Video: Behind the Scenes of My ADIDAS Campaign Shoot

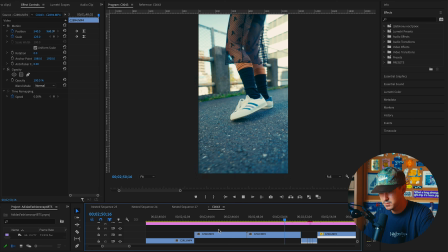[12:23]
Again, trying to get some detailed shots of the shoe. This is probably one of my favorite transitions from this video, and it's essentially the rotation around a shoulder reference. Let's just play this through real quick. I rotated around this like wall, and I cut the wall to like a bookcase in the next environment.
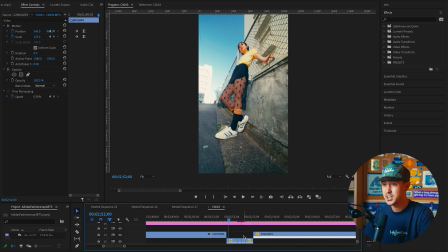[12:46]
And did I know this would work that smoothly? Probably not. I knew that as I was shooting this, I needed something kind of like almost like a wall element, and most places have like walls or things that you can set up. I could have even used like, let's say like the back of a book or a backpack or something.
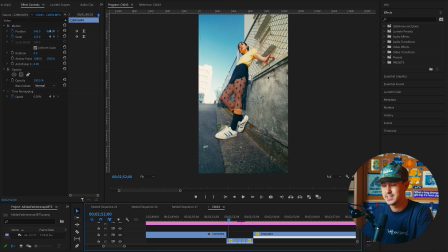[13:03]
You just need something solid where you can match cut it as you rotate around somebody. This was shot on the gimbal, on the 10 mil, and this is the raw video, I believe. You're just trying to keep her central in the frame as you rotate around.
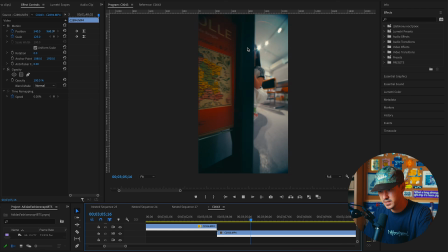[13:21]
And then in the second clip, as you can tell here, again, trying to keep her central.
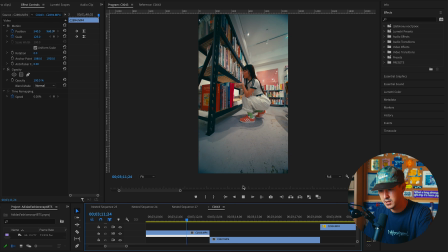[13:27]
That's the whole key. And then just rotating around. And the thing to sell this is just, you add like a little speed ramp.
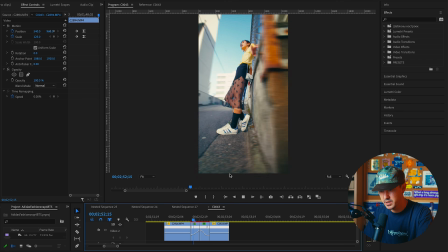[13:34]
As you can tell, you just speed ramp it ever so slightly. And it really sells the effect.
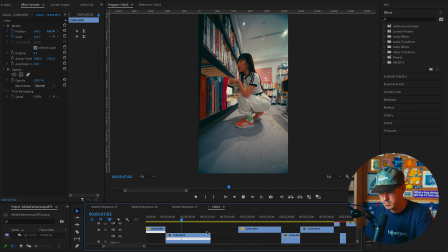[13:40]
It's a nice effect. Super easy to do too. This is the next environment.
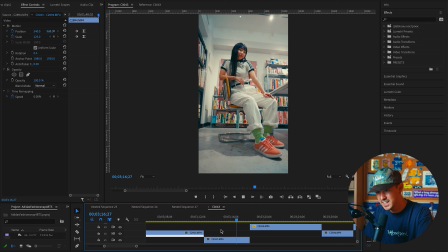[13:50]
Again, we switch from the 10 mil to this is the 24 mil handheld. We're just getting some full body shots of the outfit.
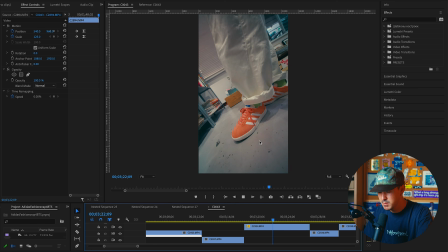[13:56]
I believe this is on the gimbal maybe. We're just getting a couple different detailed shots. Just getting different movement, different dynamic movements. Again, of the shoes. This is on the 24 mil. Getting some angles through the bookcase.
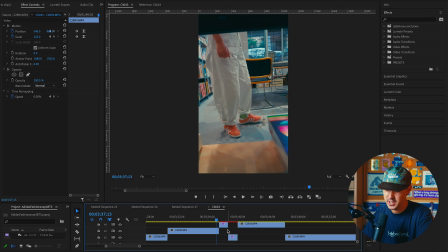[14:12]
When you press for time, like you just trying to look for cool angles, different things that you can do. And here's the final transition.
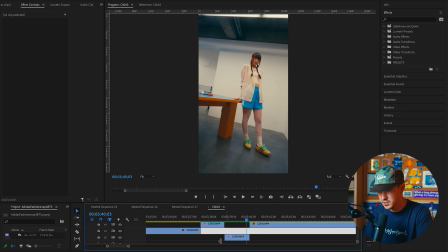[14:18]
This is just a whip down and a continuation in the next location. This is all handheld, just whipping down.
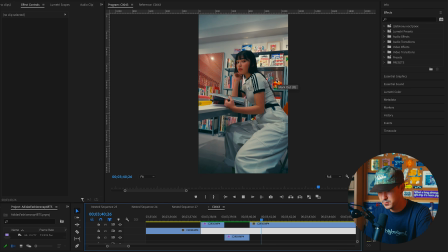[14:25]
This is the full clip here.
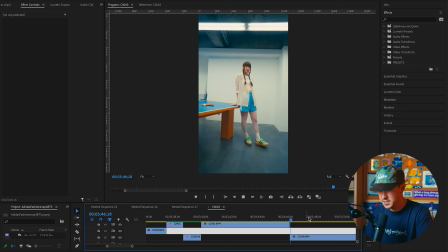[14:28]
Just whipping down after I do like a slow push in, and in the second clip, I'm starting high and just whipping down to a full body.
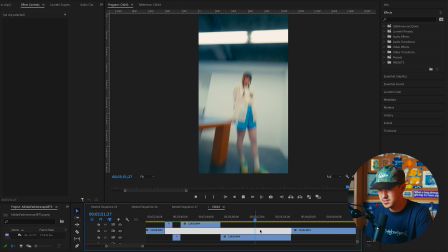[14:34]
And then you're just cutting it between the two clips. It's, again, nothing crazy.
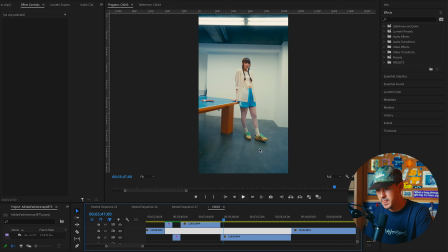[14:39]
So you notice here, I'm doing two different variations. I'm doing a full body whip down, and then you'll notice I get a little bit closer and I do a tight one, just in case one of those doesn't work.
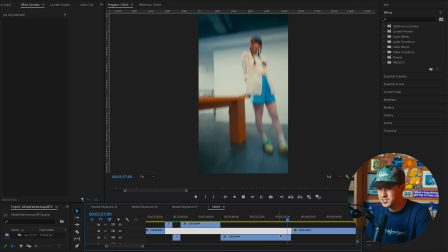[14:49]
And I usually do like 2 of each. This is on the gimbal and the FPV mode, I think, on the 10 mil, just getting a couple different variations, a couple different angles.
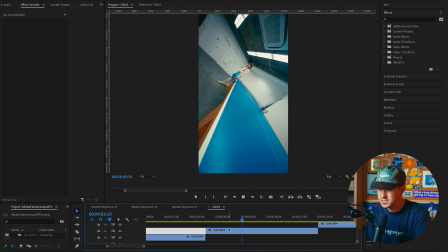[14:59]
I actually didn't even use this clip, but I like this clip a lot.
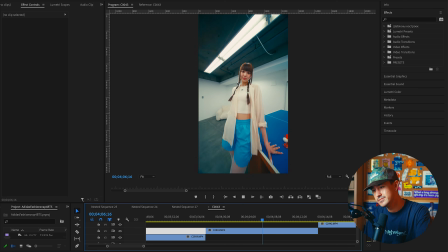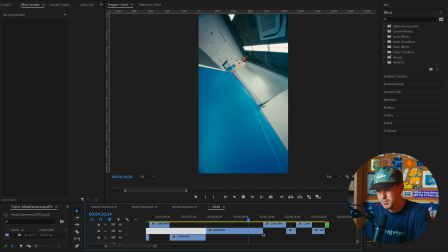[15:06]
Just trying to get some dynamic movement, nothing crazy.
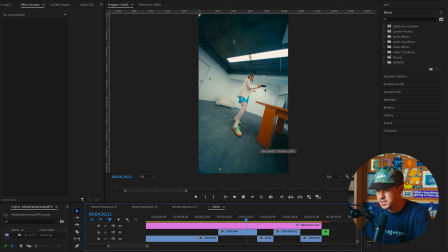[15:10]
Here we're just getting her play with the ping pong, something kind of playful, but easy to cut to. And I'm just moving around as she's doing that. Just have a shot of her hitting the ball.
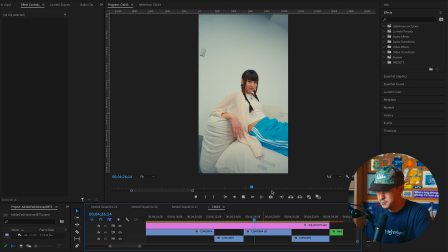[15:29]
Again, a different angle. As you notice, I did a couple whips. I wasn't sure if I was going to cut to this clip or cut to the earlier clip, but it's just good to have some variation.
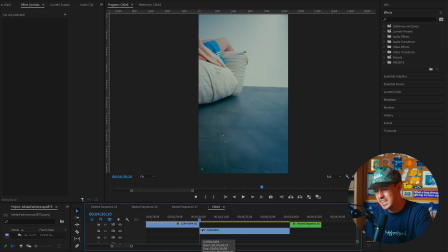[15:40]
And then finally, I needed a key like moment of her shoes. And so we decided just to have her kind of whip around this couch, land on the shoes, and then she would walk away.
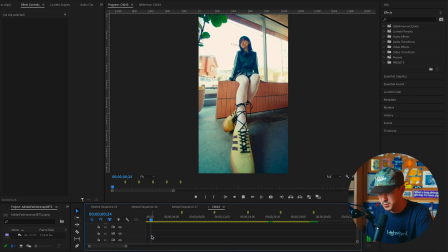[15:53]
And again, if we play this through here, we've got the rotation, a whip cutting in.
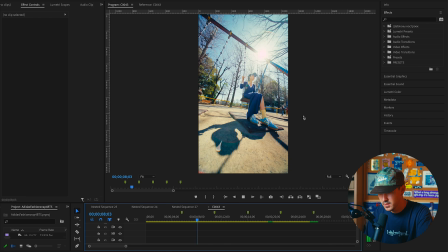[16:00]
You got the hand transition here. Some details. You got a whip.
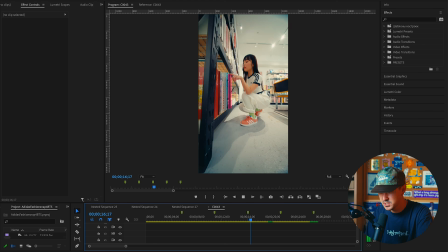[16:08]
Dynamic movement, details of the shoes. You got that cool transition to the 4th location, some details of the shoes. Whipping into the final location. Some fun, playful shots, details of the shoes.
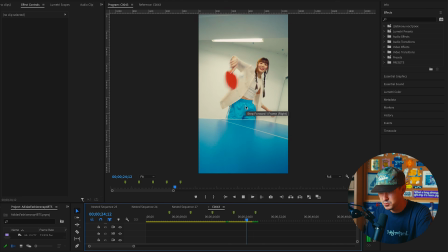[16:21]
And we cut in the end to that rotational match cut, which I loop again to the beginning.